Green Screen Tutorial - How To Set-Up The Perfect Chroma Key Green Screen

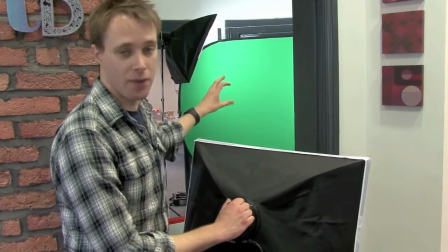250s
So we need to make nice even light on the screen behind which we've achieved already.
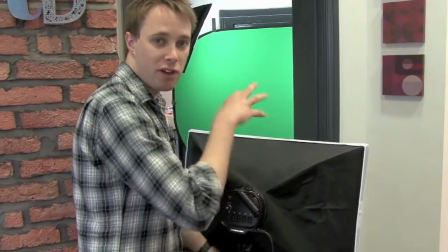253s
The next stage as I say is just to have this light back here just lighting the front of me just so you can actually see me when I'm talking and I don't look really dark.
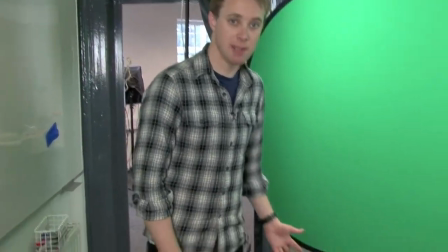260s
Okay, so we're almost there now. The last thing I need to do is just situate this chair because I'm going to be sat down whilst I'm doing this shot just in front of the green screen.
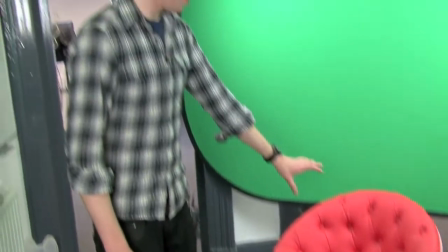268s
As I mentioned earlier, the way I want to situate it is so it's not too close to the screen because I don't want to cast any shadows.
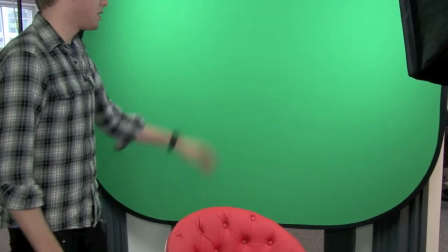275s
So we've just moved it forward a little bit so it's pretty much on level with the lights and most of the light that's cast is going to be behind me when I'm sat down.
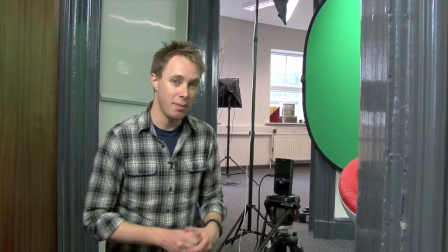283s
Okay, so our last stage, and this is where it becomes a lot of fun. We've got all the lighting set up.
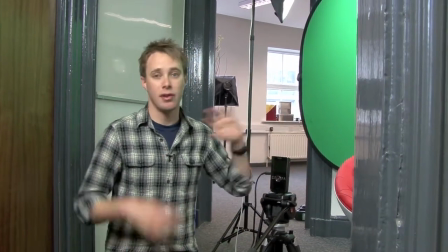287s
As you can see behind me, we've got the chair, we've got the green screen, we've got the lights all around us so everything is nice and bright and clear.
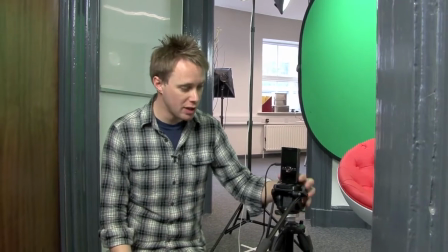293s
Camera. Now, as I mentioned earlier, we're not using an expensive camera here, we're just using a standard small pocket sized HD camera.
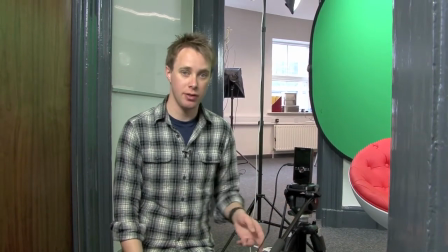302s
It's going to record onto memory card so we can load it onto the computer nice and easy.
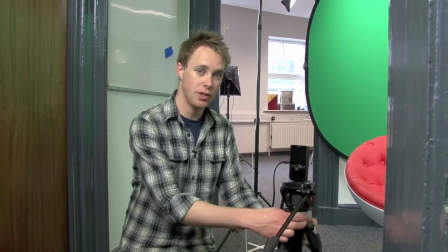306s
First things first, I've got this obviously mounted on a tripod which is recommended really for green screen work.
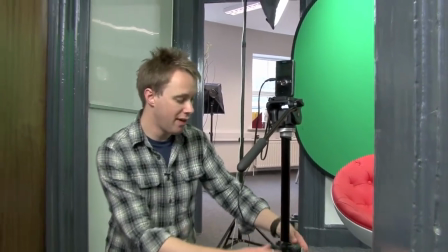312s
We're just going to raise it up just so it's pretty much going to be level with my eyes when I'm actually sat down.
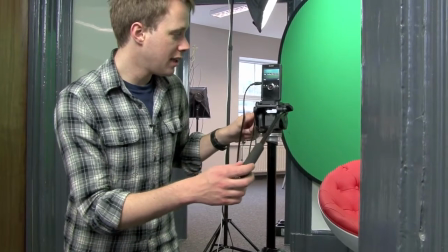320s
We're then going to just turn the camera on and obviously we just need to adjust it so
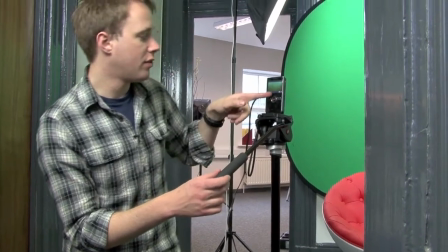326s
you can just see the tip of the back of the chair at the bottom of the screen.
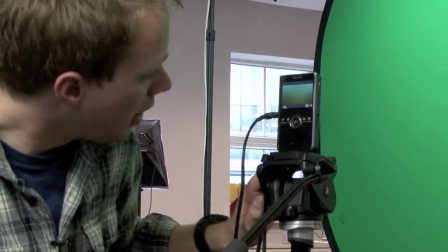333s
We just want to adjust it so we can't see anything apart from nice even green screen behind me.
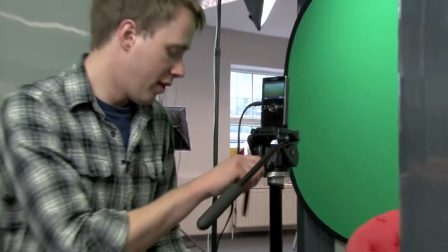339s
All right, and we'll just lock the tripod off then so it's all going to stay put.
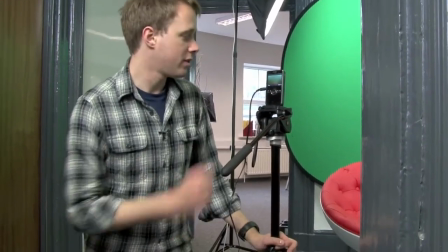344s
And then we're finally ready to start making some green screen.
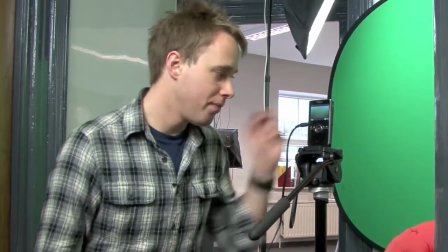349s
So you'll just be able to watch this, get this third person perspective as I press record on here and then we're recording.
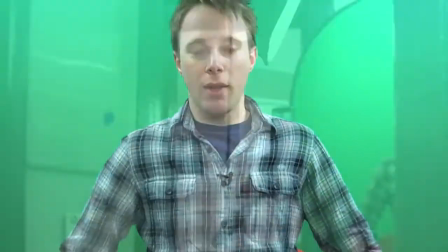357s
And then what I'll do is I'm going to go sit down in the chair and hopefully the cameraman will be able to give me a nod.
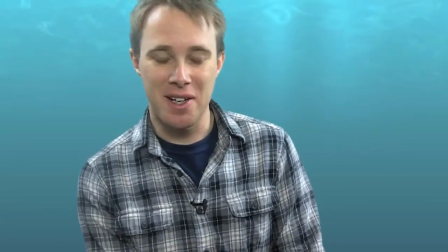363s
Can you see me on the screen okay? Brilliant. Right, so hopefully now we're on.
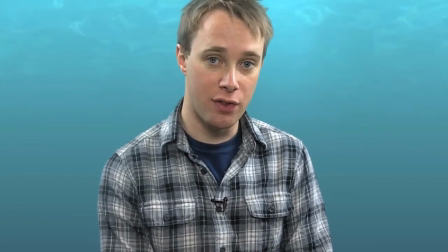369s
And this is going to be our footage for the green screen.
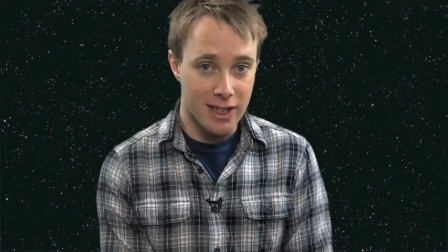372s
You guys at home watching this will obviously be able to see exactly what this looks like from not only the outside perspective,
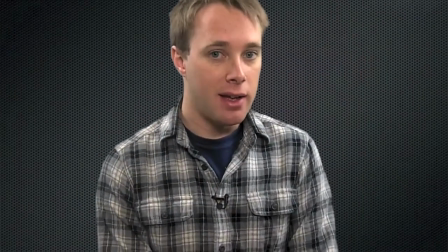379s
but what the viewer will see once we've recorded this. And that, in a nutshell, is how to set up green screen.
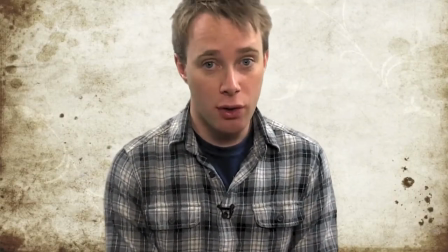386s
Next we're going to be showing you how you actually can transfer it onto your computer and start editing,
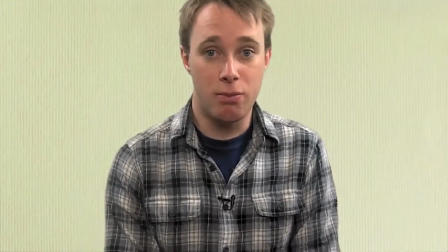391s
start making the green screen go from something where it's just me with a green background to a reality.
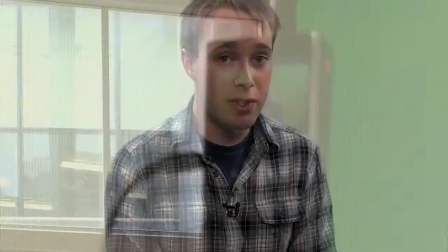396s
So that's the next stage of this process. let's go.
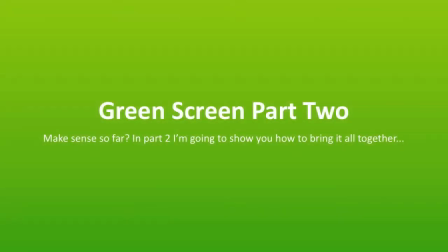400s
Alright so we've looked at how we set up green screen, we set up the lighting and set up the camera, how about how to actually bring it all together and apply the chroma key effect to our green screen footage. Well here's your next step if you're a Mac user head on over to www.j.mp
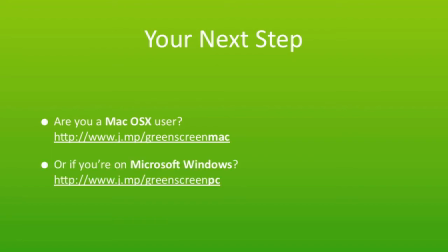420s
forward slash green screen Mac or if you're on Windows j.mp forward slash green screen PC. These are just two shortened URLs just to make it easier for you to type them in. So j.mp forward slash green screen mac for mac users or j.mp forward slash green screen pc if you're on windows.
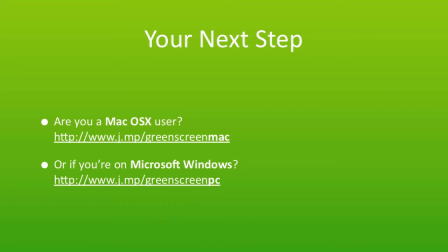439s
Now obviously because of the two different operating systems there are slightly different bits of software which we're going to be using to do this. Both are free by the way so go check it out and we'll cover how to actually import the footage in part.